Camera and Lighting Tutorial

Today I will be demonstrating how to create the camera technique depth of field using a Panasonic 250.
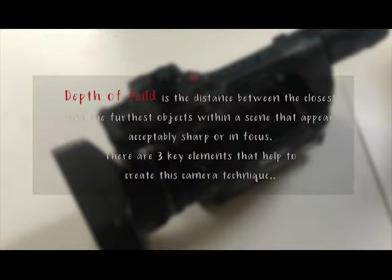[0:09]
Depth of field is the distance between the closest and the furthest objects within a scene that appear acceptably sharp or in focus.
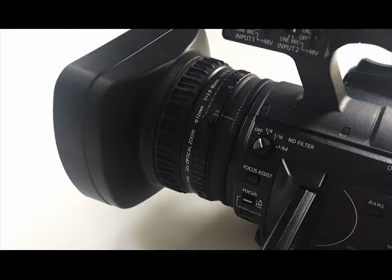[0:17]
However, there are three key elements that help to create this technique. These are the aperture, camera to subject distance, and the focal length.
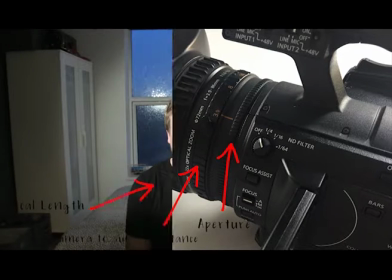[0:26]
So here's how you create this effect. After framing your shot, you will firstly need to consider the aperture.
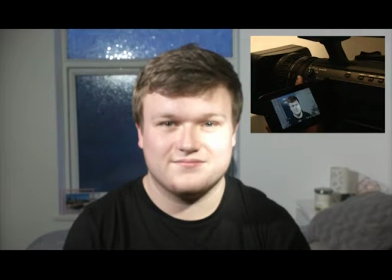[0:32]
The aperture refers to the access given to light from the lens to the camera.
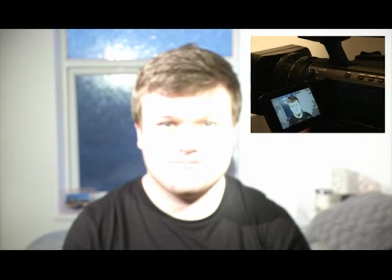[0:37]
Using the aperture, which is measured in f-stops, is the simplest way to control your depth of field.
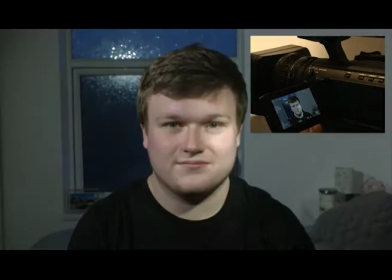[0:43]
The lower your f number equals the larger your aperture is, giving you a shallower depth of field.
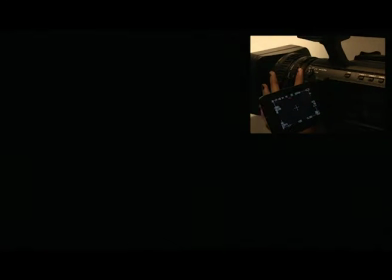[0:48]
So adjust the aperture until you have created your desired effect.
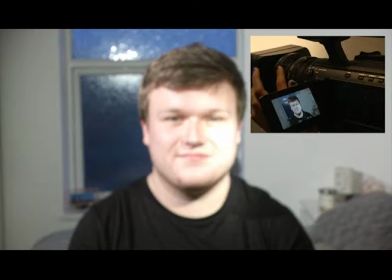[0:56]
Next, the focal length refers to the capability of the lens to magnify the image of a subject. Therefore, the longer you set your focal length, the shallower the depth of field will become. As you can see, the shorter you set it, the deeper the depth of field appears.
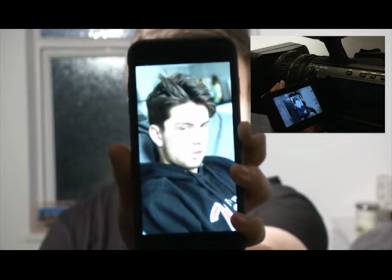[1:14]
Finally, camera to subject distance can have a great effect on how well your depth of field appears.
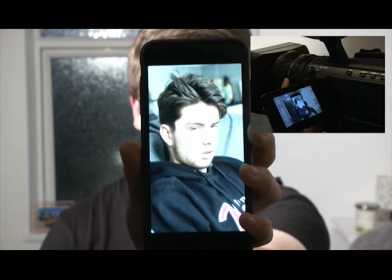[1:20]
The closer your subject is to the camera, the shallower the depth of field is.
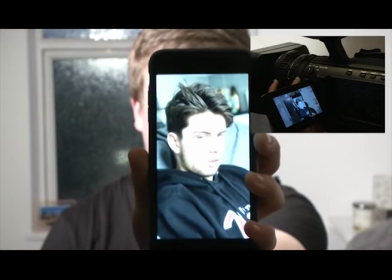[1:25]
By replacing the phone and bringing it into the foreground, the focal point has shifted due to the close camera to phone distance.
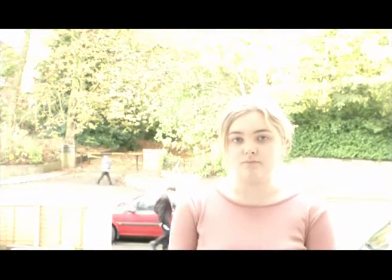[1:32]
You can now apply these three major elements to any scene you wish.
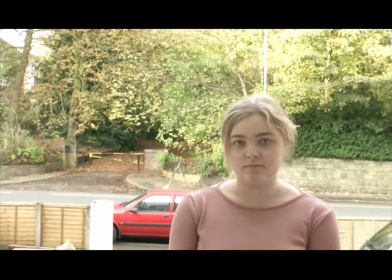[1:38]
Again, adjust the aperture,
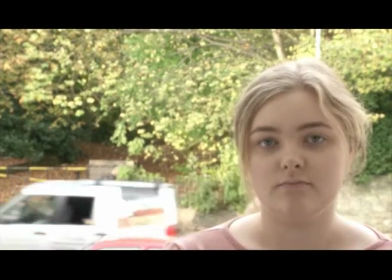[1:40]
the focal length and camera to subject distance, and you can easily demonstrate a shallow depth of field.
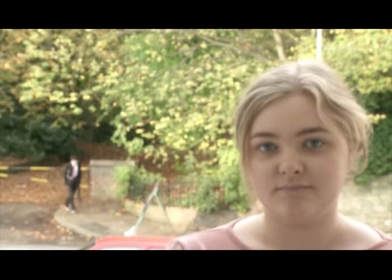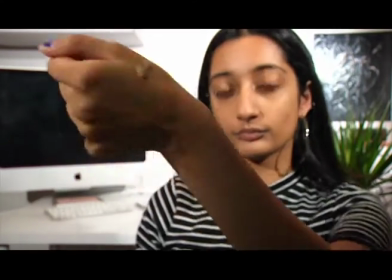[1:55]
Using shallow depth of field is a useful way of making your subject stand out. This camera technique is used for various narrative purposes.
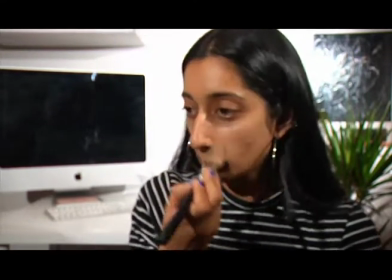[2:03]
For example, guiding your audience to a particular focal point to either emphasize an emotion or action,
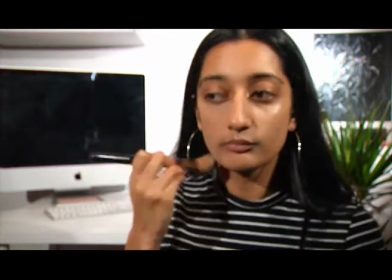[2:09]
or simply to make the audience aware of who they should be focusing on.
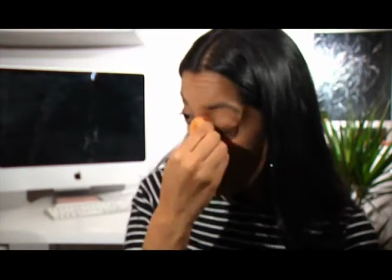[2:14]
For example, shallow depth of field is commonly used in vlog-style makeup tutorials.
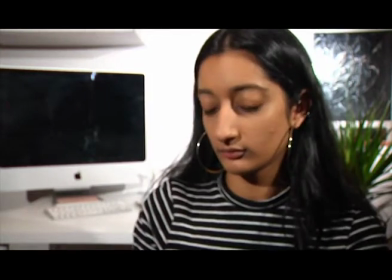[2:19]
As you can see, every time a new product is introduced, the focus shifts from me to the object, now positioned in the foreground.
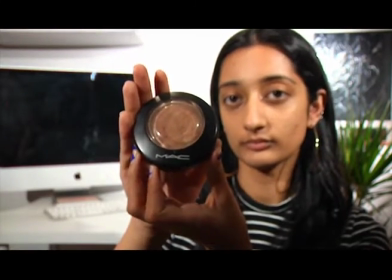[2:28]
Selective focus draws the audience's attention to a particular portion of the frame.
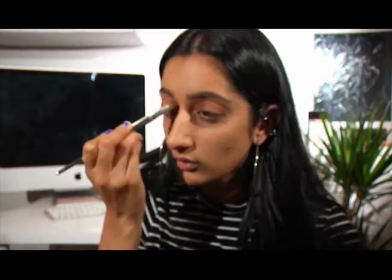[2:33]
By manipulating the focal point, it encourages the audience to follow, in order for them to make sense of the narrative. I hope my tutorial has helped you gain an understanding of depth of field. I've been Anika Guru, thank you for watching.